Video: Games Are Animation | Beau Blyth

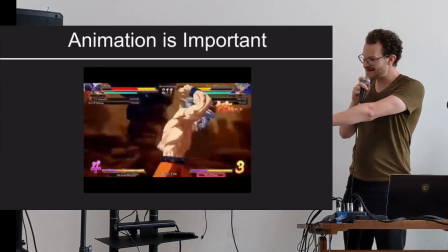Like what you're seeing here, other than like really superb game design, this is just a bunch of rectangles like overlapping in code,
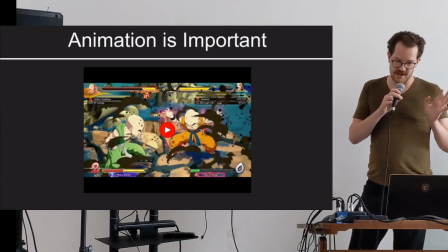and like what the industry is praising much of the time is not so much like expertly crafted systems and solid,
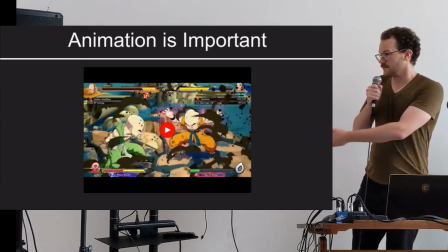long-lasting code, but art style, graphics, animation, music, sound, because it stands out.
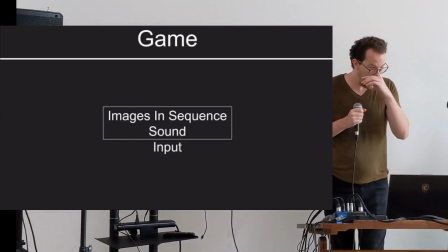I mean, this can be frustrating, but it's totally understandable.
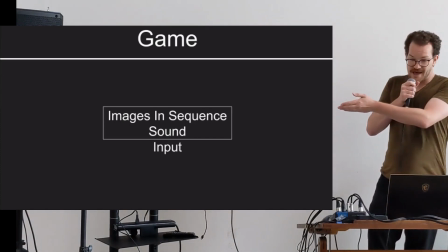I mean, these elements make up a great deal of what players experience before they ever even play your game.
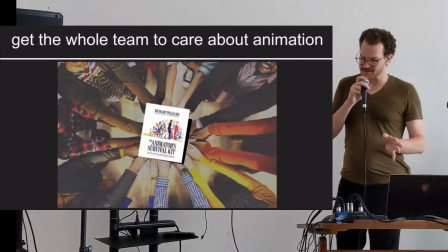So by now you can probably tell I'm very passionate about this aspect of games.
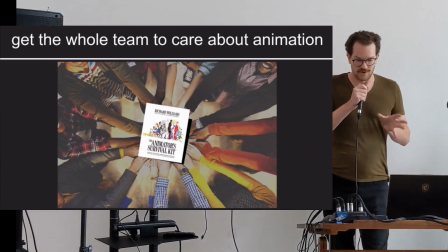And my team and I are very vocal about what we hold dear, and everyone's enthusiasm can be very infectious and inspiring.
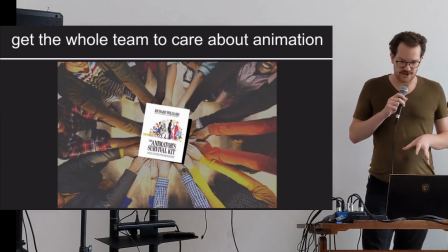And so I'd like to encourage you to share with those you work with
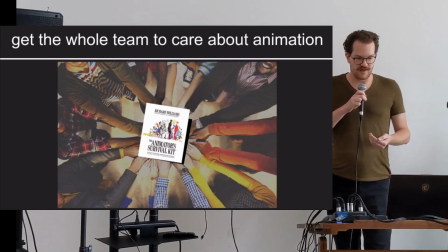about your passions, and if you can, get everyone to care about animation.
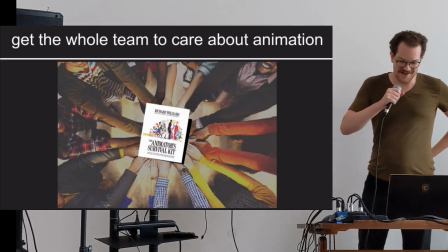I think that'd be pretty great. But you know, if you can't, it's no big deal.
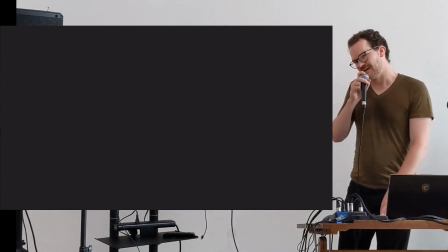But I'd like to tell you about one of my little hobbies,
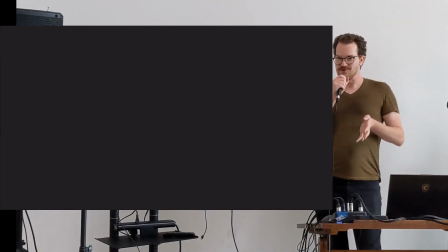and that's like every now and then I see a game trailer on YouTube or something, and I'll notice something's like kind of off.
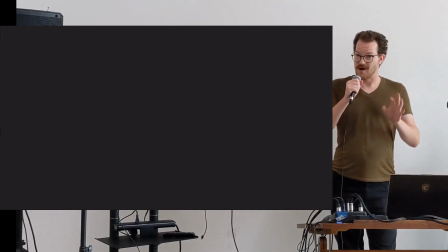I won't know exactly right away, so what I do is pause the video and then step through it frame by frame.
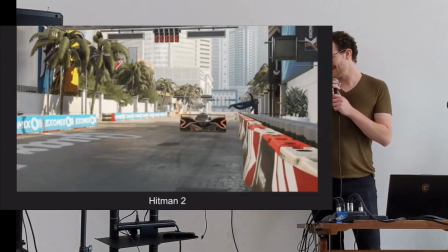And this can be kind of fun. So here's Hitman. In this scene, this man hits this car.
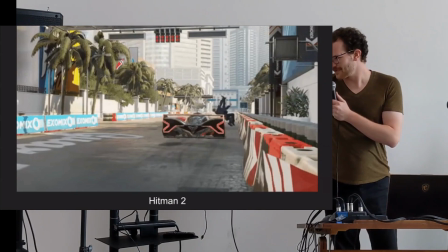That's not a smear, but we're populating the scene with another person and then going through the animation.
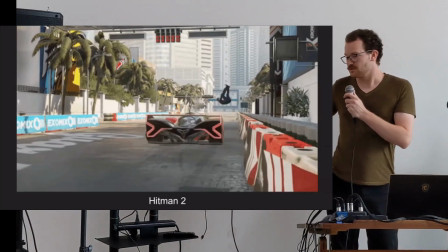And you might not think you would notice this, but once you see it and play it again, you really do see it.
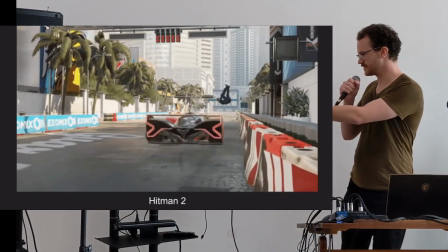Because in the end, you know, it's animation. We're seeing these frames in sequence. We'll feel it.
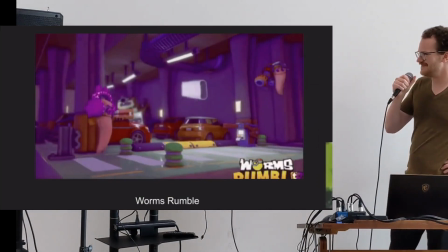And this one, okay, there's so much going on here. All right, so here you'll see the bullets appear before the muzzle flash.
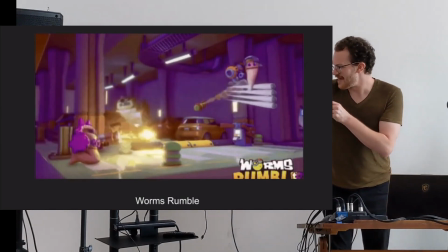The bullet at the top here will hit this worm and then slide off of his body and continue to go forward.
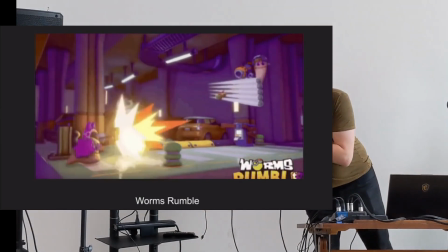Also, this guy here will hit the ground before they've hit the ground, like there.
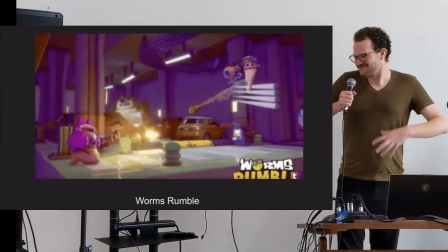So there's this kind of hitch. So there's a lot of like little things that really affect how the game feels in the end.
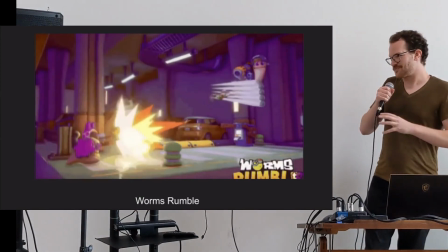And I think if you can like you should talk to your programmers and like try to get this stuff to run in order,
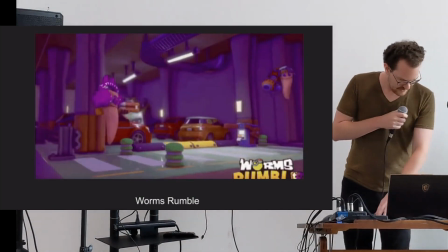because it really will affect the way the game feels. All right, this one I didn't have to frame through.
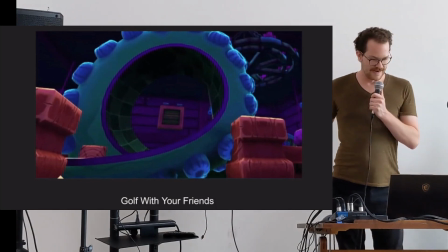So here's a golf ball going on a loop-to-loop. From a gameplay point of view, I totally understand.
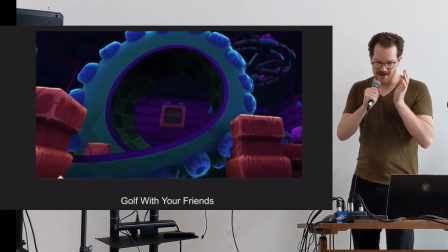Like, I'm like, hey, it works. I got a loop-to-loop to work in Unity.
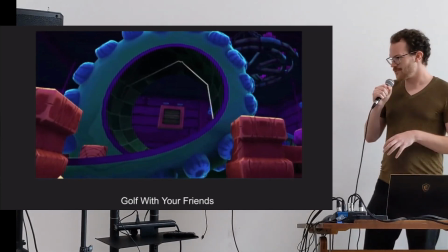I wrangled it to make it happen. What more do you want? So I understand that.
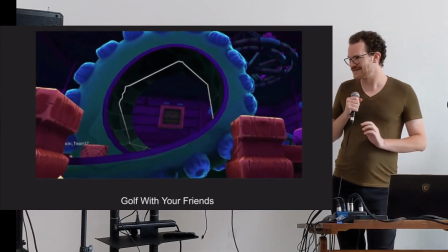But from an animation point of view, this is like one really bumpy loop.
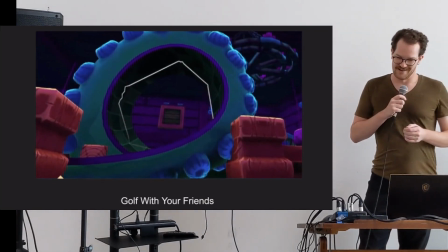Like, it's like going all over the place. And the ball trail there is just kind of highlighting it.
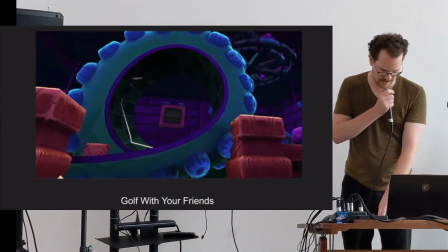If it didn't have a ball trail, you wouldn't feel this way. Anyway, I could do this all day. So in conclusion,
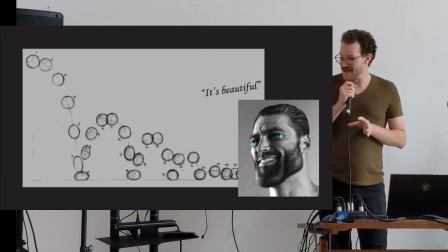recognize that the industry values animation principles, and share your passion with your colleagues, because everybody benefits from it.
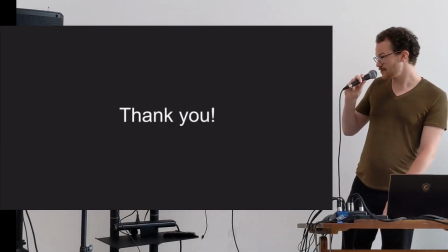Thank you.
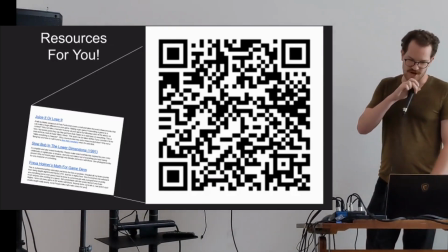So here, if you want to scan the screen or whatever, I compiled a bunch of resources,
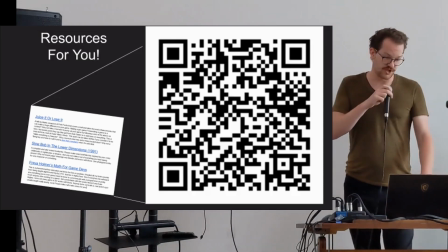which are like YouTube channels I like that show instruction, and also the 2 videos I linked in my talk I put up there as well.
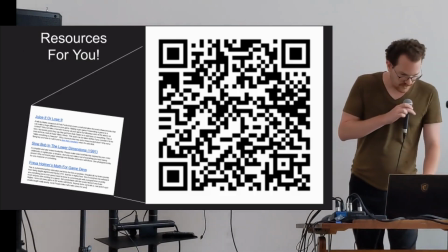So yeah, reach out if you have any more questions or want help with stuff.
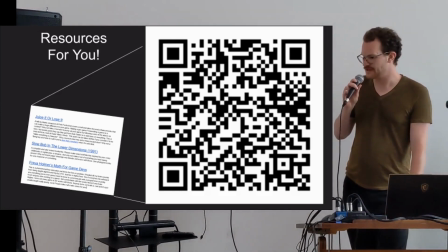Yeah, thank you.